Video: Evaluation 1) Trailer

Okay, so this is the third part of question 1. So I'll start with use.
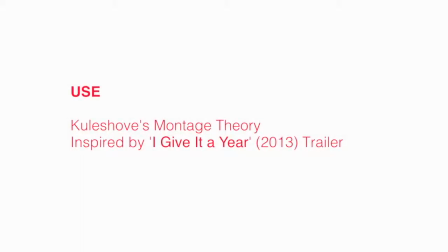(0:06)
First of all, you can see that I was inspired by I Give It a Year's use of Kuleshov's montage theory.
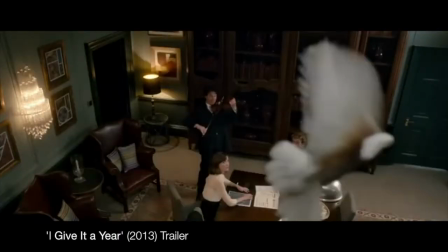(0:11)
I've used this convention in my own trailer to portray comedic moments in the film and constrain them into a small amount of time.
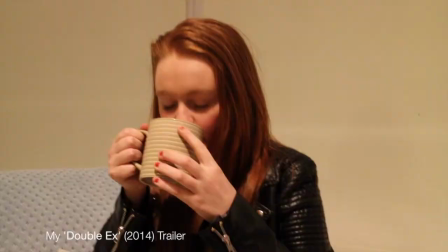(0:18)
I think this works quite well in a teaser trailer such as mine, and it works really well in I Give It a Year's.
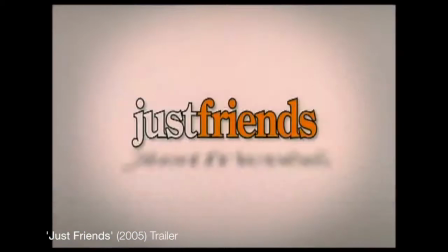(0:24)
As you can see in both of the examples on my screen, they use graphics for all their trailers. This is a trailer for I Give It a Year, a romantic comedy film. I was inspired by I Give It a Year's use of graphics, and I love their style. You can see how I've incorporated their style in my own graphics.
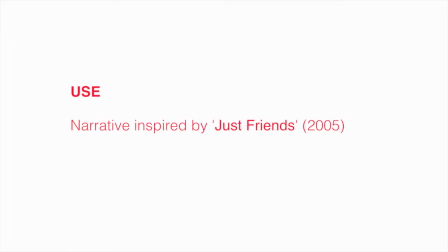(0:40)
The narrative of my trailer was heavily inspired by Just Friends, which can be seen on screen now.
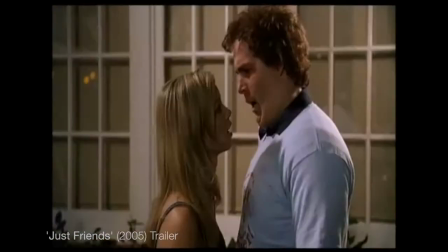(0:45)
The plot of Just Friends follows a guy who moved away from his quaint home when he was younger, who then later visits his hometown with his city girlfriend.
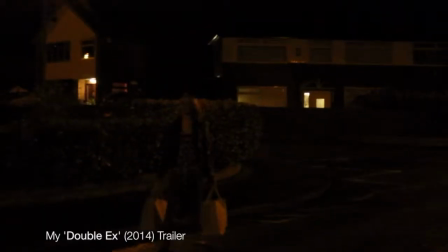(0:53)
In the end, he falls back in love with his high school sweetheart. This is similar to the plot of my trailer, in which the protagonist, Chris,
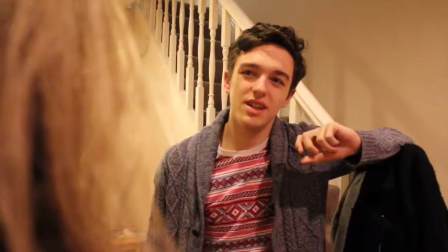(1:00)
visits his family home with his current girlfriend and ends up leaving her for his high school crush.
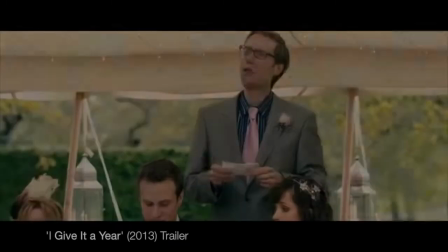(1:05)
The last use example is just like the I Give It a Year trailer.
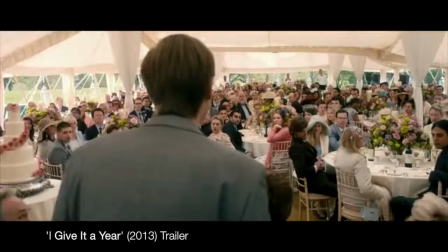(1:10)
My trailer includes a supportive friend who offers guidance and acts as a comedic character.
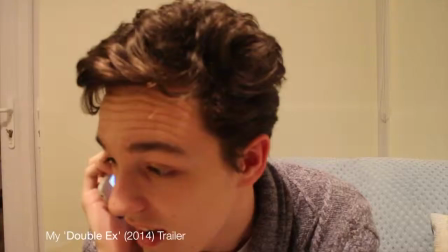(1:14)
The friend in my trailer gives support to Chris, while simultaneously, as you can see here, mocks him.
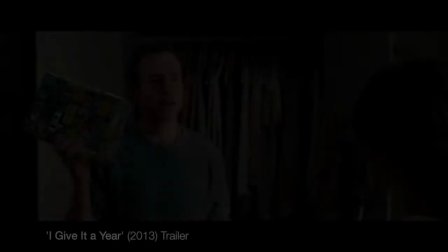(1:21)
Now let's move on to develop. The first develop is the montage. I developed the montage, which I was originally inspired to include from watching the I Give It a Year trailer.
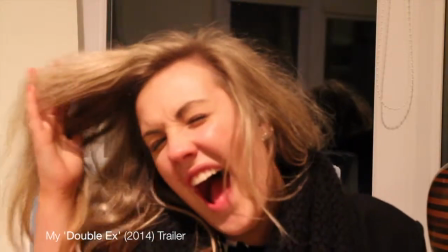(1:29)
I developed this effect by pairing the montage with a sound bridge in the form of a phone call between Chris and the male protagonist.
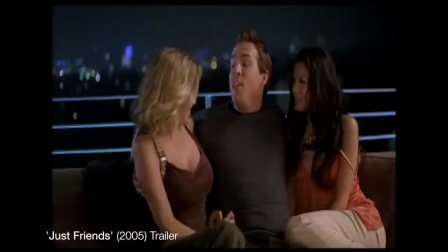(1:40)
Secondly, I've developed the variety of camera angles in my trailer. I noticed that many of the shots that I used in Just Friends are mid shots and long shots.
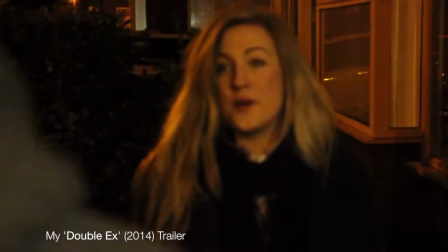(1:49)
For this reason, I decided to include more over the shoulder shots and close-ups. I think this adds interest and keeps the reader intrigued and interested, which is something a teaser trailer should do.
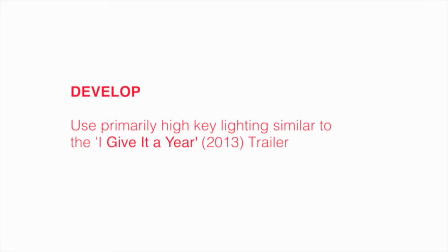(1:59)
Another way in which I develop the conventions of film trailers is by using mostly high-key lighting.
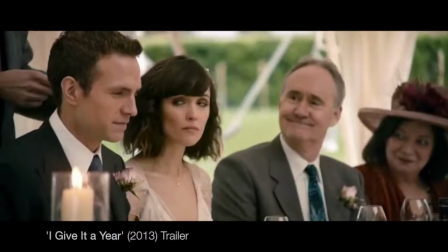(2:04)
I noticed in Just Friends that the lighting was at times quite inconsistent, while the lighting in I Give It a Year is primarily high-key.
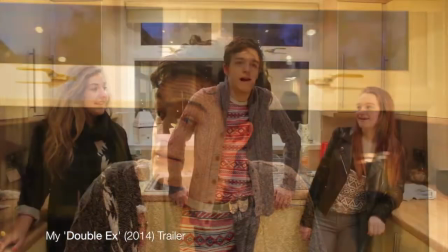(2:11)
I thought I'd take it a step further and show my trailer was also primarily in high-key. This creates a more romantic tone.
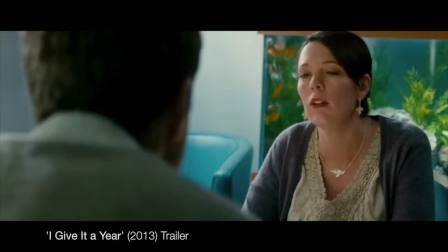(2:17)
Finally, for develop, I have developed the conventions of a rom-com film trailer by shooting mostly eye-level shots, with the occasional lower high angle shot to show power.
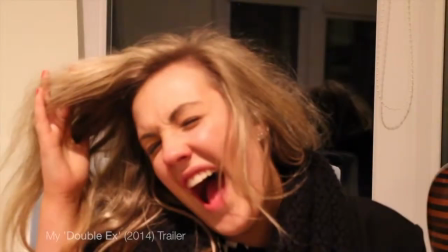(2:26)
This is to engage the audience and connect with them emotionally to evoke a response.
She's sophisticated.
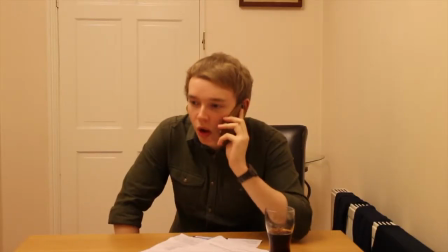(2:33) She's everything I want. Yeah.
So now on to challenge.
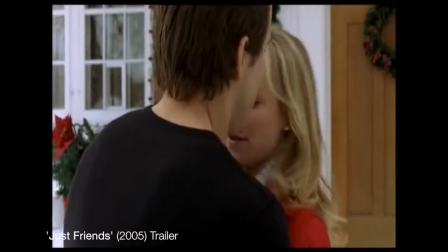(2:40)
One way in which I've challenged the stereotypes and conventions of the romantic comedy trailer is through the narrative of my trailer.
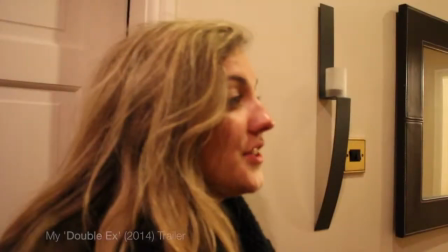(2:46) Who is she, Chris?
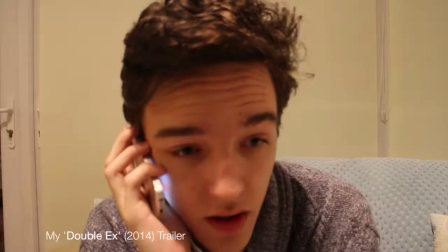(2:47)
By changing the chronology of the shots and by using a montage, using both female characters, the audience is left guessing as to who the male protagonist will choose in the end.
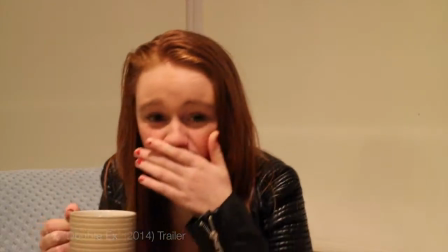(2:56)
This adds a level of interest in the audience's eyes.
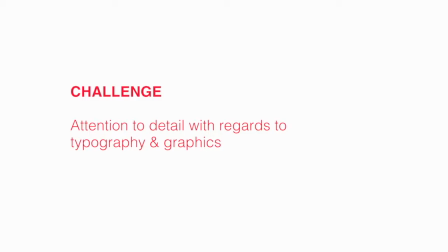(3:00)
Another way in which I've challenged conventions is by paying a lot of thought and attention to typography I've used in the trailer.
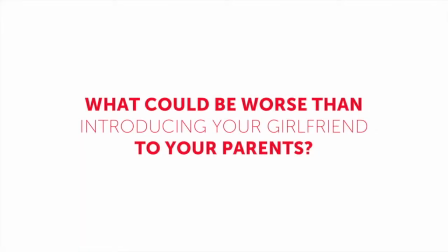(3:06)
This includes the graphics and the film title itself. The fonts match, they are all a variation of Muso Sans. The font is clean and complements the pinky red colour of the typeface. The type is also rememberable.
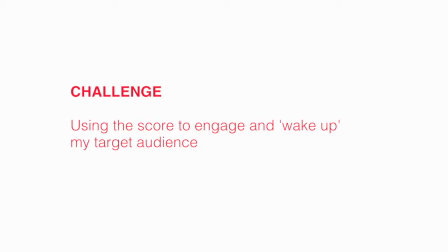(3:20)
I've used an alarm bell sound to wake up and grab the attention of my audience in a not so subtle way.
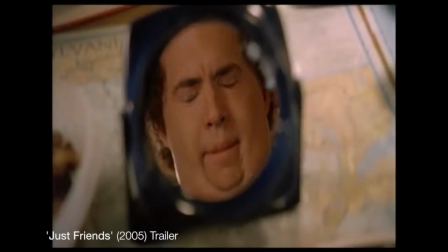(3:26)
This is not conventional for romantic comedy trailers. Usually the score is calm and relaxed, whereas the inclusion of a bell ringing in my trailer lets the audience know my film is different.
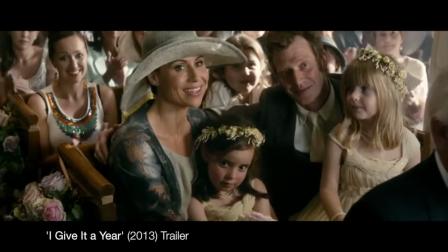(3:37)
Finally, another way I've challenged the conventions is by using silence in my trailer to strategically make more comedic scenes even more memorable, as you can see here.